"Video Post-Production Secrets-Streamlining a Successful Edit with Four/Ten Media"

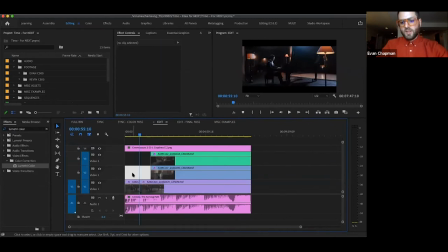39:40 But then maybe the only thing that you changed, if you had a second camera on the day,
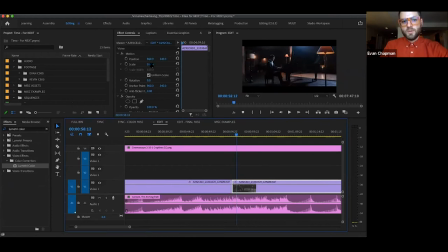39:45 maybe the only thing that you changed was it was a little bit closer and maybe it was like panned over just a little bit so your two angles were this and that it can be really
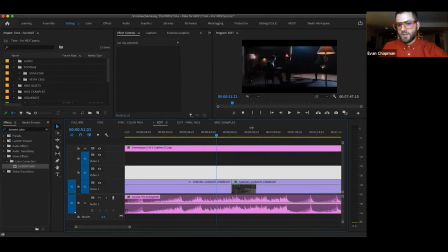39:56 jarring for a viewer to see those kinds of cuts because they're so similar that you can kind of still place yourself in basically
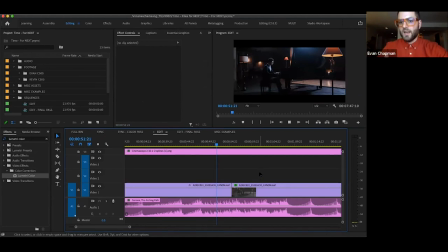40:05 where the cameras are and it's not enough of a change to feel like a cut so it's a really jarring cut it just doesn't doesn't feel very natural you wouldn't see that in like you know generally music videos or films or that kind of thing and obviously there are always
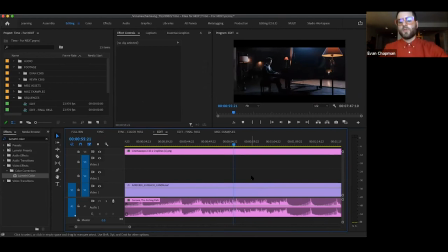40:25 always exceptions to all these things for for whatever reason um so
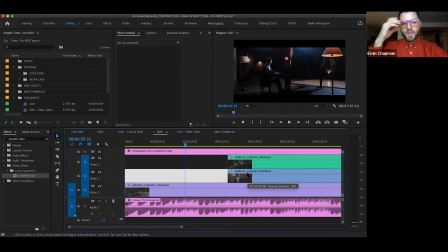40:30 and that's something that's actually a pretty common thing that we'll see when we just kind of look at people's videos who were shot you know they might just be starting out and they're filming something on their own is they might just kind of put two cameras sort of right next to each other or maybe they'll be um basically in the same framing.
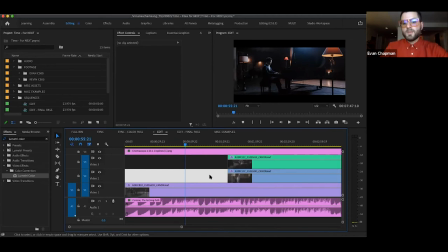40:48 So maybe they're both wide, even though they're from different parts of the room. So it helps a lot as a starting point to have a wide, a medium, and a close. Those are kind of like the general things to start with. And if you don't have three cameras, then maybe it's just the wide and the close, or like a medium, wide, and a close.
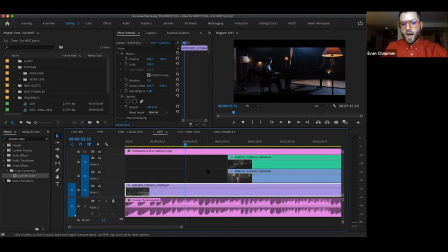41:07 So in this case, I've pulled down our wide. And then when we jump to our medium, which is this one you'll see that we actually pan we walked around with the camera quite a bit and so now instead of just being
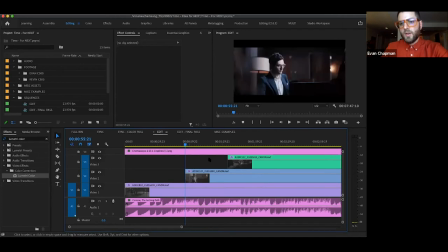41:20 directly you know profile like we were in the wide we're actually at this 45 degree angle now and so when you cut from that to that it actually feels like a new angle and it doesn't feel jarring whereas you know if you go back to that
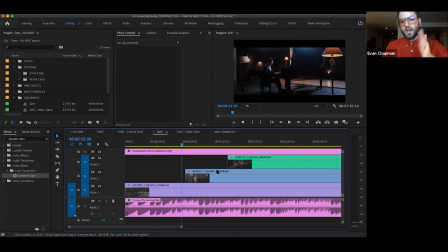41:35 original um that original cut it feels really jarring when you cut it's called cutting down the line so if you basically drew a line from the master camera to the person, but you cut just to something closer to it, it just feels really strange.
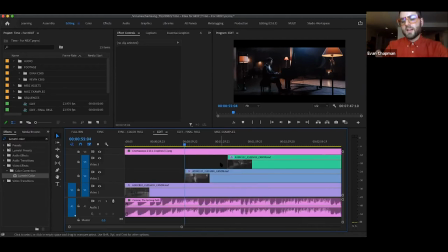41:49 And so we always try and just make sure that we're A, filming with angles that have enough contrast on the day, but B, when you're actually editing, you know, it's not that say you have four cameras and you do want to have two wides from different vantage points.
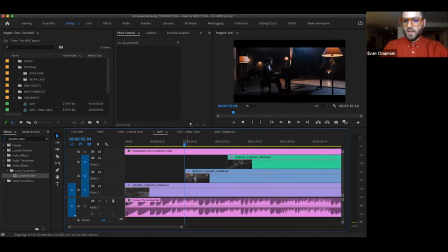42:04 It's not that you just shouldn't film them. It's that maybe you don't cut to them sequentially so if you do want to go from you know one wide to the slightly closer wide you might want to consider doing an extreme close-up in between them just to kind of break up the flow and then you come back out and that's
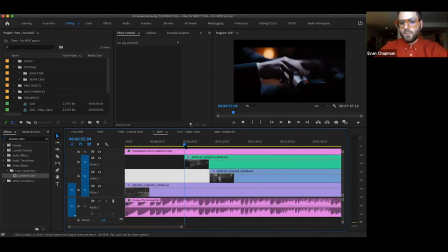42:19 something that you know if you're watching tv shows on netflix or movies or whatever maybe just pay attention to the cuts that they're doing and you'll see really often that
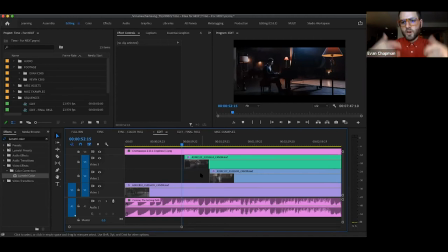42:28 this is generally the kind of cut that happens so you know if it's conversation it might be ones over one shoulder of a person and the others you know over the shoulder of another person having a conversation um so they're actually the cameras pointing in completely different ways i mean it actually makes
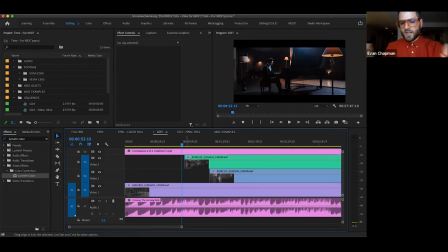42:44 the the edit feel a little bit more natural and engaging versus kind of cutting to things that are too similar um and so another factor once you kind of get into the thick of uh the edit um and once again you know we're talking pretty
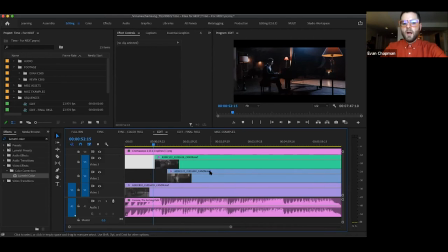43:01 specifically about performance video music edits here is to generally consider whether it makes sense to match the pacing of the edit to the music and this is something that
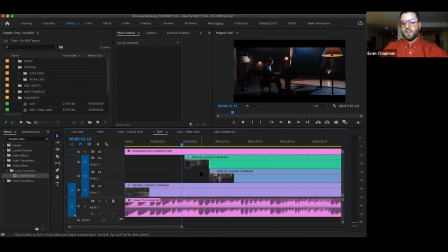43:17 you know Kevin and I I do all the time and so you know if if the tempo or if the activity becomes more active cutting more frequently whereas you know I have this for example in this piece
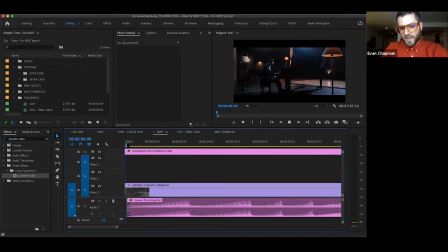43:31 there's a long build on one note basically from Niente all the way up to a peak so